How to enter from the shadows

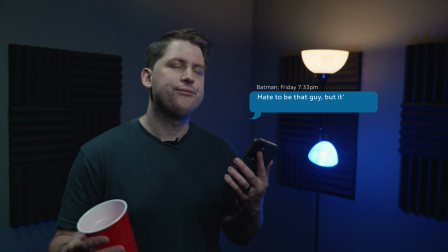Hey, hang on a second, actually. He said it's not dark enough?
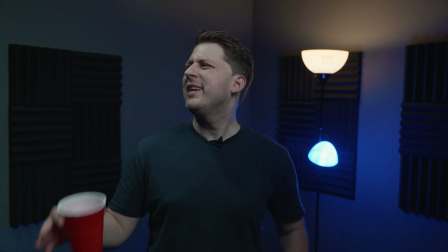This guy is so dramatic. Can someone hit the lights, please?
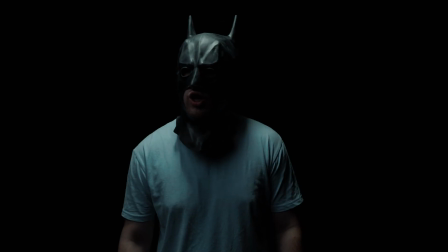I'm Batman. So is this dark enough for you? Also, if you want any appetizers, they're right over there.
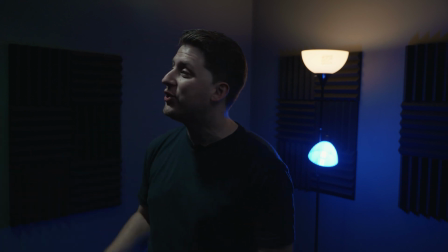Green Arrow brought something. Superman brought something. The Weasel brought something.
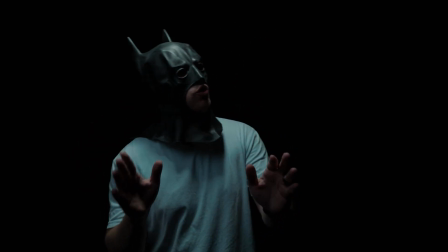Yet, looks like he didn't bring anything. My bad. I'm gonna go to the store and get some cheese and crackers.
So how do you enter a room dramatically like Batman? So recently I did a video, how to create the infinite black background. Somebody commented, whoa, I love how dramatically you enter that room. How do I do something like that? So a lot of those same fundamentals from that video do apply here. And that's why originally I was thinking, well, I should just leave a comment on how to do it. But then I thought of that genius opening with Batman. I thought, I can't take that kind of comedy from the world. And so here we are. So if you haven't seen that video, I'll leave a link of it in the description below. Otherwise, I'm going to do a quick little recap right here. So the first thing you want to do is you want to find your location. You want to be in a room that has as little lighting as possible, preferably no windows or at least a little amount of windows.
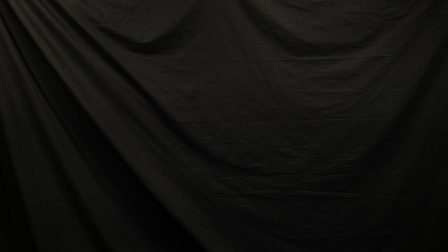That way you can black those out easier. Then you'll want to get a black backdrop, something you can get off Amazon, B&H. You actually don't need that. You can get black sheet, black curtain, black paper, black cloth, anything that works that kind of helps create that illusion. Now, if you don't have any of that stuff, as long as you're in a big enough room that you can get as far from the backdrop as possible, that will help as well. So once you have your setting, location, you have your backdrop, next you're going to want to go ahead and get your lighting set up. So like I said, you're going to want to set yourself up to make sure that you are about, at least for me,
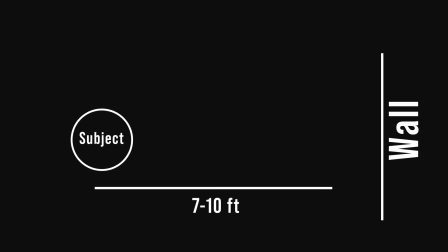what I did was I was about 7 to 10 feet away from my back wall.
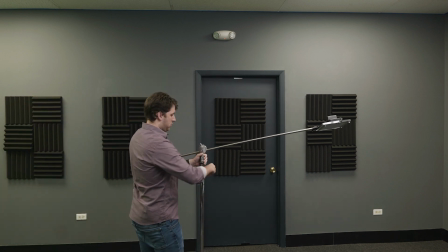With that, I grabbed a panel light, put it on a C-stand with an arm above my head. The reason why was I wanted that lighting above the head of Batman coming down to kind of have that very dramatic type look. Now, this light worked out really well. The only issue was I didn't have any barn doors on. And so the barn doors help with the spill of light traveling in any kind of direction, left, right, up, down, wherever. So since I didn't have that, I just went to the dollar store, grabbed some black construction paper,
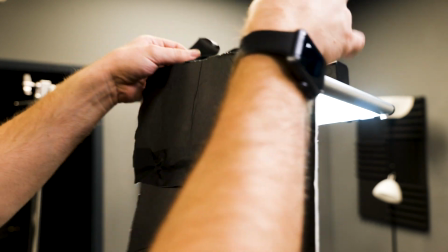cut it to the size that worked best for the situation, and taped it on. Now, the reason why I want to do this was because without the barn doors, Batman kind of comes in and you can see him a little bit earlier. It's not as, ooh. It just kind of helps with the reveal of coming up to who he is. And also it helps with that spill that we want to avoid on the background. Now, this lighting setup works perfectly.
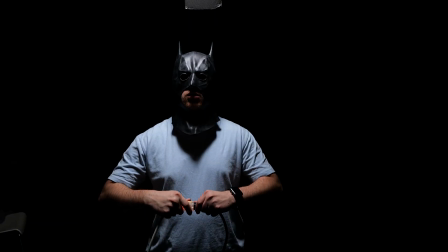You can do this and you're good to go. But if you wanted a little bit more of a key light on your subject, you'll need a secondary light.
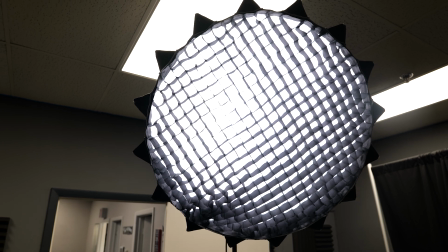So what I grabbed was I grabbed my Godox light with my aperture dome and an egg crate. Now the egg crate helps with throwing the distance of light. That way the light doesn't travel as far to the background. So in this situation, I wanted to keep that light as close to where Batman was going to finish his walk as possible,
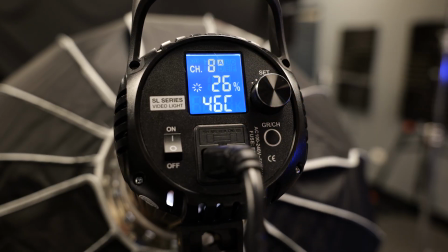because then that way I would be able to keep the intensity and brightness down as low as possible to help with that spill. If you didn't have an egg crate for the situation, what could you do? Well, let's say you have another panel light.
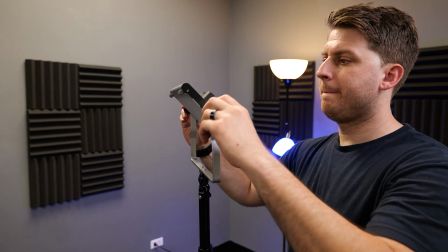What you're going to do is put on a light stand, but get that light stand higher than your subject.
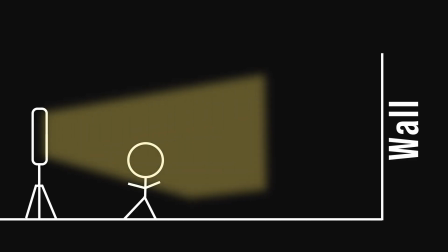So if it's straight on, that light's going to hit you and travel behind you and hit that background.
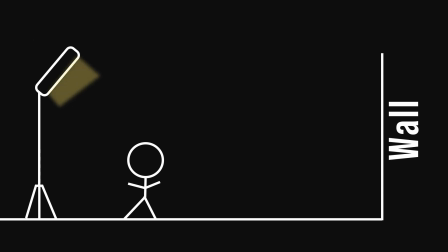So what you want to do is get that light higher and tilt it down. That way the light is hitting at that exact point where you're going to be in, and it will still have that reveal walking in, as well as it's going to be hitting the ground a little bit more.